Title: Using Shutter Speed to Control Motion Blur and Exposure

So, we know how to set a normal shutter speed, and we know that gives us natural motion blur. But what happens when we decrease our angle, or use a faster shutter speed?
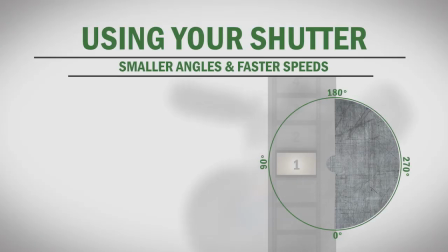Taking a look at our mechanical shutter example, let's change our angle from 180 degrees to 90 degrees.
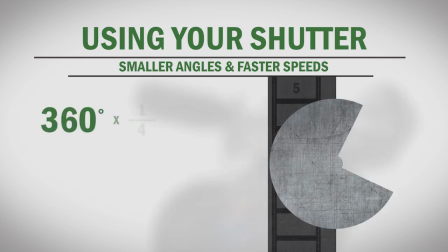Now, rather than being open for half the time, we're only exposing each frame for 1 fourth of the time of each frame.
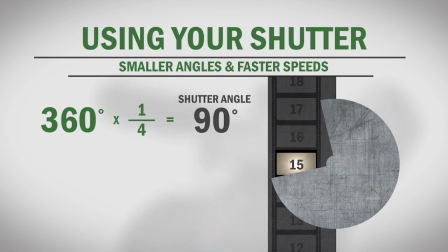The shutter speed equivalent can be determined by multiplying the frame rate of 1 24th of a second by 1 fourth,
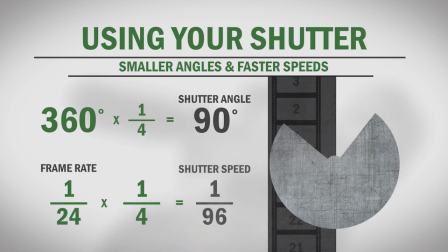which results in a 1 96th of a second shutter speed. Because your snapshot of each frame is shorter, using a smaller angle or faster speed will cause the motion in your footage to have less blur.
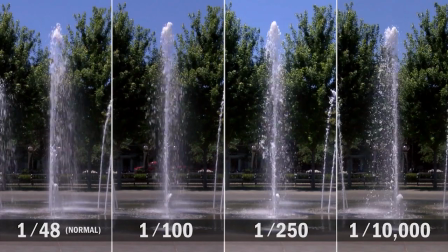Let's take a look. We shot this fountain at various shutter speeds.
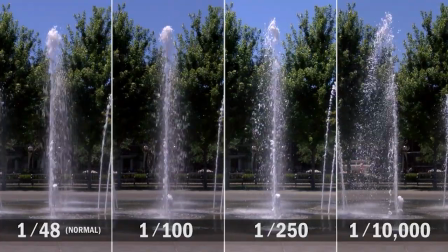Notice that as the shutter speeds get progressively faster, each droplet of water is crisper and more pronounced.
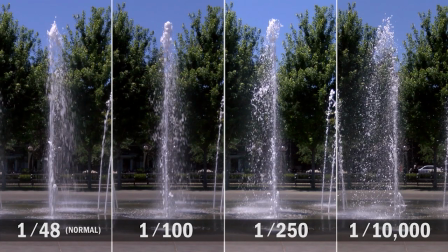If we freeze our shots, you can really see the difference. distance. Using speeds of 1,250th and above can even freeze motion, which can be useful for pulling stills without blur from your footage.
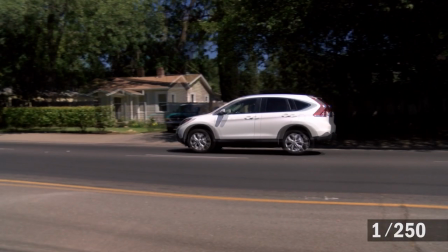This shot has a 1,250th shutter speed. As we freeze the frame, notice how crisp the car is, even though it's moving quite fast. Shooting 60p with a fast shutter speed can help fast moving objects appear crisp and sharp when you slow it down.
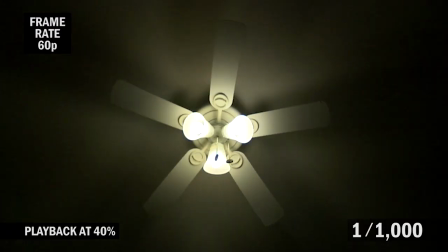This fan was shot at 60 frames per second with a 1,000th of a second shutter speed, and it's playing back at 40% of normal speed.
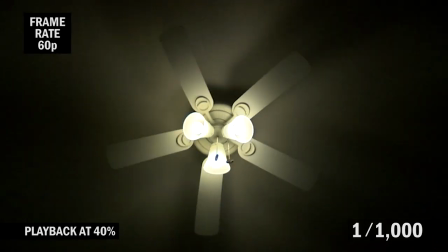Notice how the edges of the blade still appear crisp and clean. Panning with a fast shutter speed will give you a more strobe-like staccato effect.
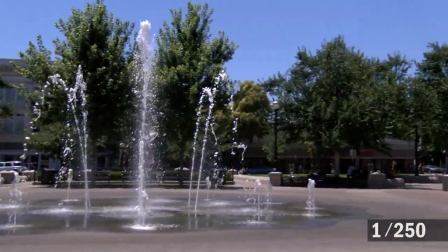Here's a pan of our fountain at 1,250th. Notice that it feels more jerky than slower shutter speeds would. Now what happens if we use a larger shutter angle or a slower shutter speed? Let's just say we could keep our shutter completely open for the entire length of each frame. While mechanically this might be impossible, electronic shutters can't achieve this.
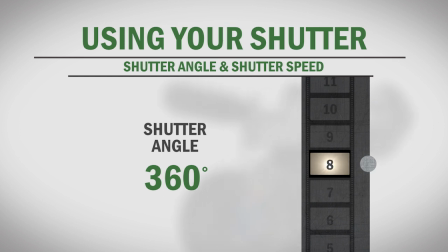So, a 360-degree shutter would expose each frame for 1 24th of a second if we were shooting 24 frames per second,
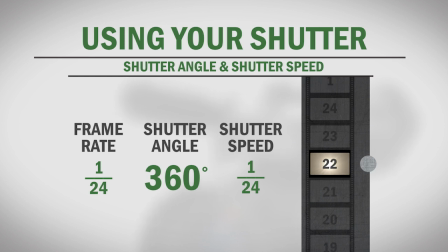and 1 24th would be the equivalent shutter speed. Here's our fountain shot with various shutter speeds below normal.
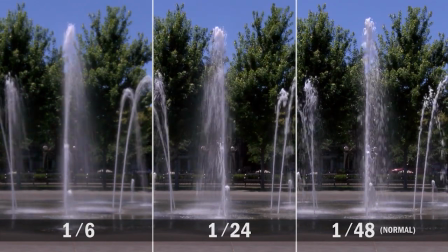Notice that as our shutter gets progressively slower, each droplet of water has more motion blur.
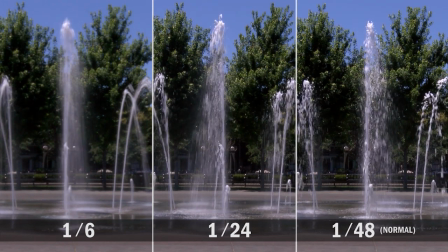Again, we'll freeze our shots to really show the difference. You'll also see a difference when you move your camera or if your subject in the shot is in motion.
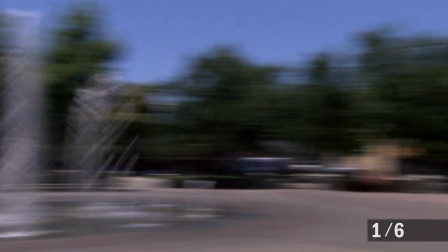Look at this pan of our water shot at 1 sixth of a second.
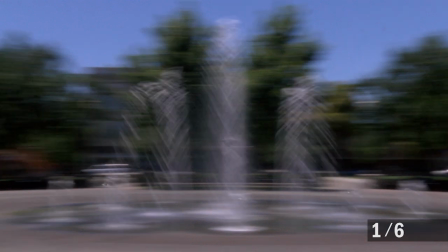If we freeze our shot, it actually looks as if our water droplets are falling in a diagonal pattern.
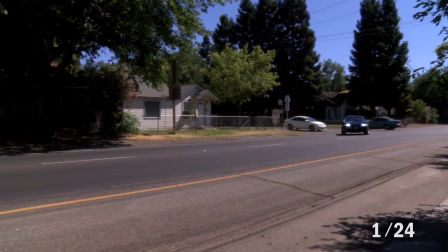In this shot, we used a 1 24th of a second shutter speed and panned along with the car.
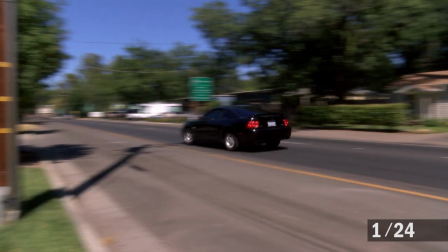This keeps our subject relatively sharp, while the background is more blurred than usual, which adds a feeling of fast movement.
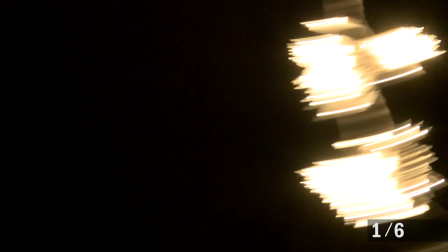And finally, in this shot we took it to the extreme by using a 1 6th of a second shutter speed to get a dramatic motion blur from our lights. So, the primary reason to adjust your shutter speed is to achieve the type of motion blur you want in your project.
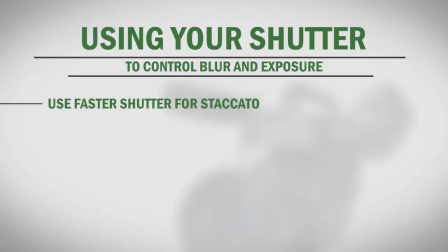Fast action scenes will often use a faster shutter speed to give a staccato feeling to the footage, while scenes shot with slower shutters can enhance a dreamlike surreal feel. The second thing your shutter angle or speed will affect is your exposure. Faster shutter speeds will leave your shutter open for a shorter amount of time, allowing less light to hit each frame, which creates a darker exposure.
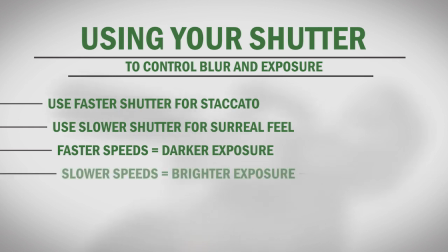Slower shutter speeds will leave your shutter open longer, allowing more light to hit each frame, which creates a brighter exposure.
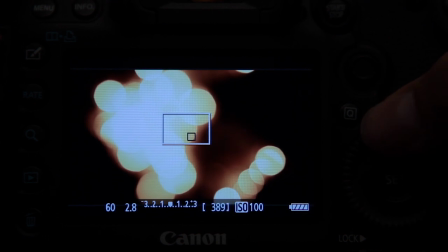Using a shutter speed that's twice as long can be offset by closing your aperture by one full stop,
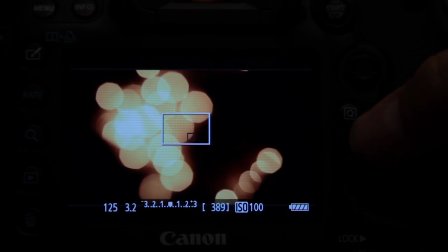while using a shutter speed that's twice as fast can be offset by opening your aperture one full stop.
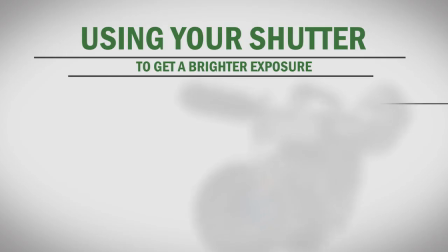If you've got a scene that doesn't have a lot of motion,
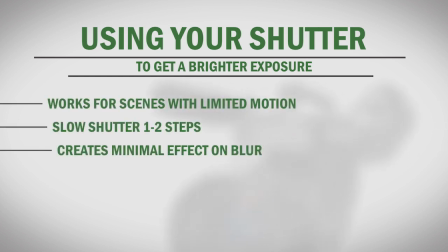pushing your shutter speed one or two steps slower than normal can have minimal effect on your motion blur, while giving you a bit more exposure for dark scenes.
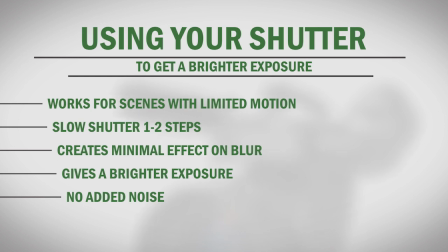And unlike gain, there's no noise added to your image when you use this method.